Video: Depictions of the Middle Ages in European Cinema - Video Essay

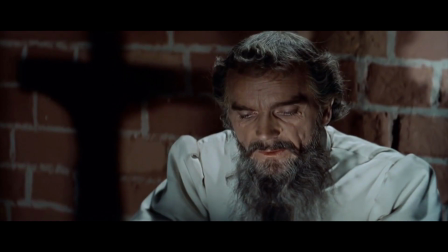And yet, already, what we see there is not necessarily faithfulness to historical truth,
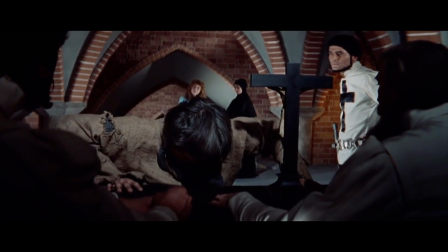but the creation of a new history, useful to the people telling it.
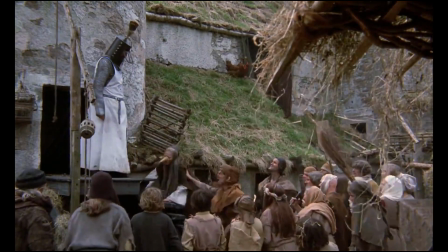So, both the negative and positive depictions of the Middle Ages in culture are in a large part fabricated,
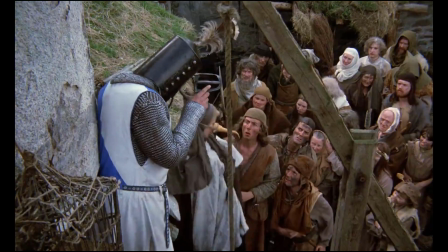or at least tainted by the ideologies of later generations.
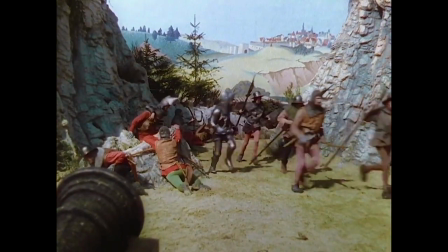This process of the continual creation of the medieval period after it ended is called medievalism,
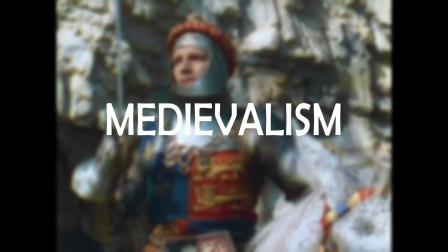and it is exactly what we see when we look at medieval films.
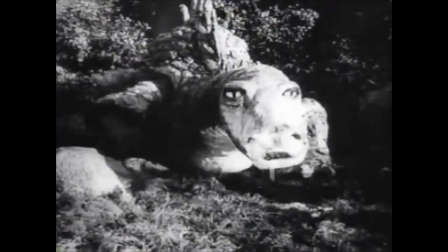In the early days of cinema, it was mostly the second type of medievalism that dominated.
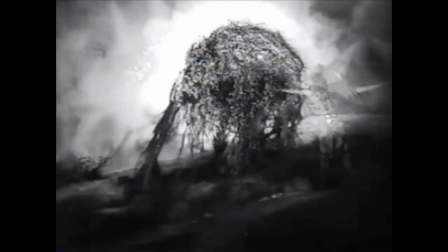Folk tales were being adapted to this new medium without much concern for historical authenticity. But a very interesting and important example is the 1928 French silent film The Passion of Joan of Arc, directed by Carl Theodore Dreyer.
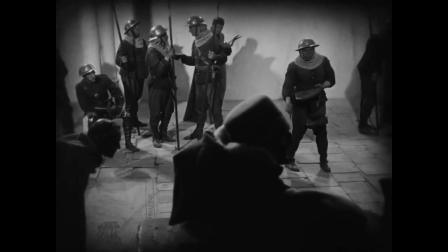It was made shortly after the canonization of St. Joan, when she was a very important character to French patriotism.
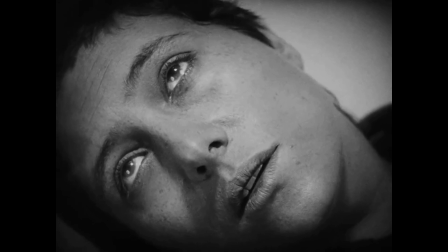The film features striking cinematography. It is almost entirely composed of close-ups.
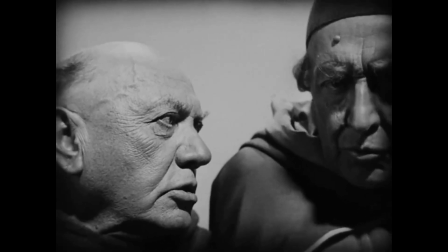Therefore, we don't actually see much of the sets and costumes, which in many films are the first things that may jump out as historically inaccurate.
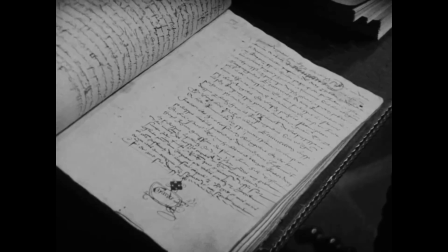And what we do see, the story, is accurate. It's based on actual court records of the trial of Joan of Arc.
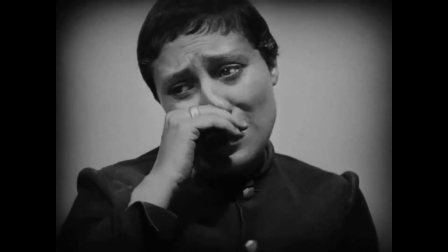But most importantly, the emotions are accurate.
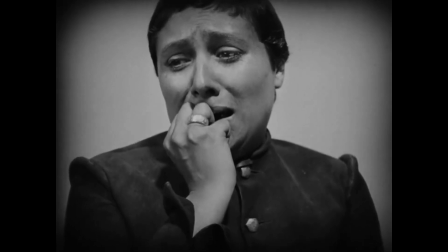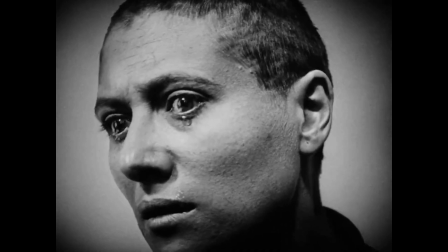The incredible performance from René-Jean Falconetti puts us in that world, because we recognize the humanity of the characters.
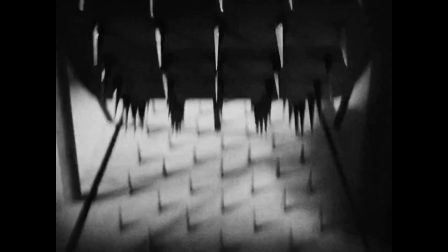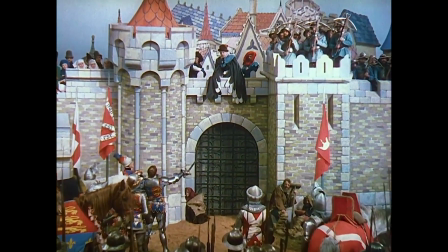As film history progressed, medieval films continued to be popular, and they utilized the development of sound and color to depict the vibrancy of the period.
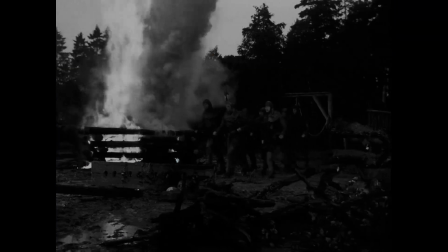But a change came around the middle of the century. Darkness began to dominate depictions of the Middle Ages. The Seventh Seal is a 1957 Swedish movie directed by Ingmar Bergman.
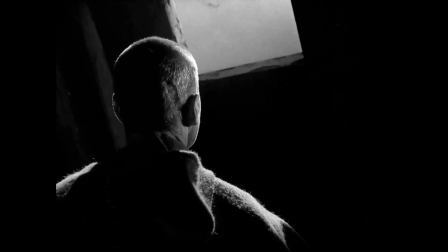It tells the story of a knight returning with his squire from a crusade to find Sweden overrun by plague,
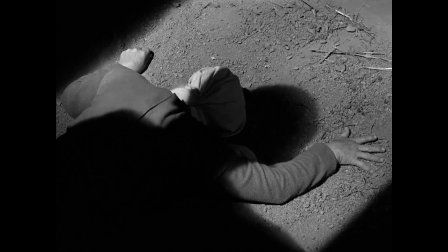poverty and extremist penitential movements.
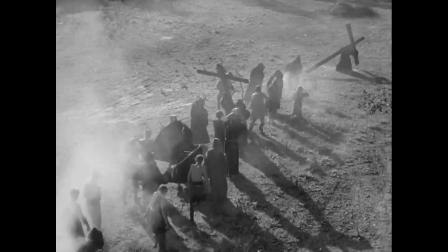Now, even just from that description, we can tell that this movie is not interested in presenting an accurate image of a specific period.
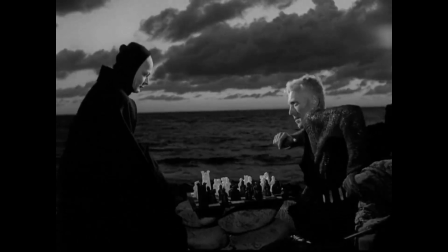After all, the last crusade ended a century before the Black Death spread across Europe.
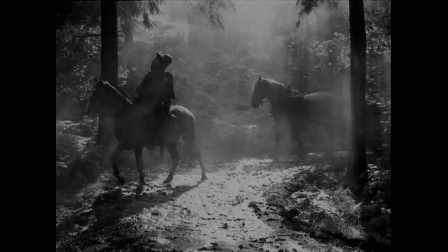But Bergman chose to combine both real and exaggerated features of medieval history as background to explore 20th century philosophical questions.
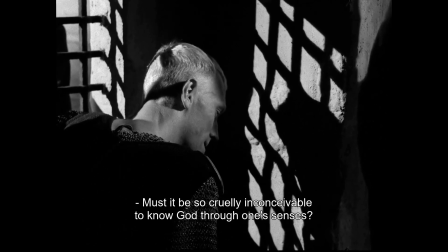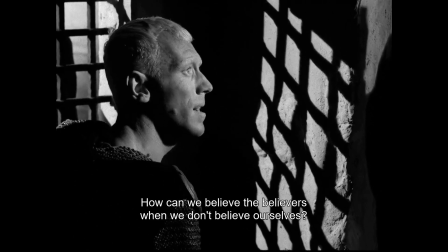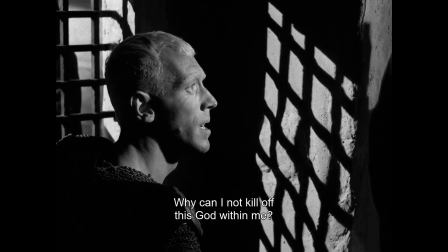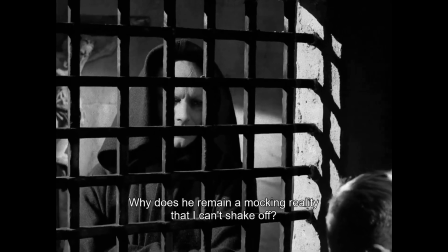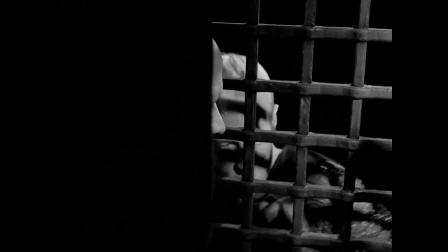And I do think that approach succeeded in this aim. Another very interesting example is the 1986 film The Name of the Rose.
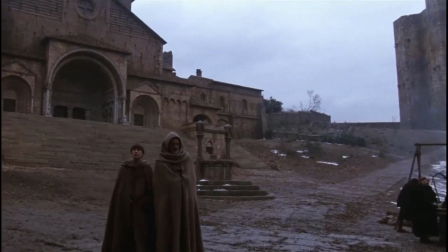It's an adaptation of a novel by Umberto Eco, a medievalist who set a murder mystery in a fictional medieval abbey.
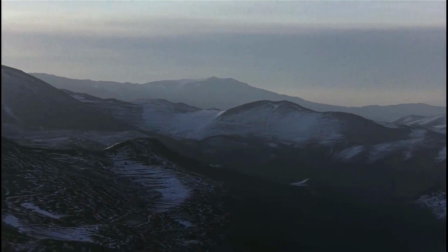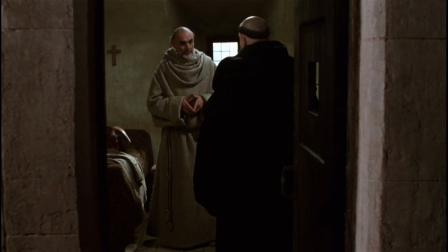The movie's cinematography and art design, as well as exceptional acting, definitely suit this dark story.
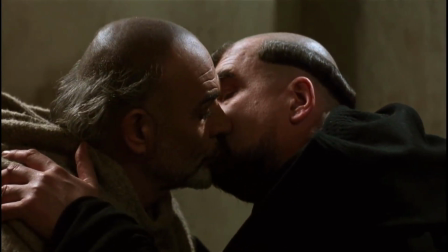And in several scenes medieval customs are depicted and the richness of manuscripts is shown.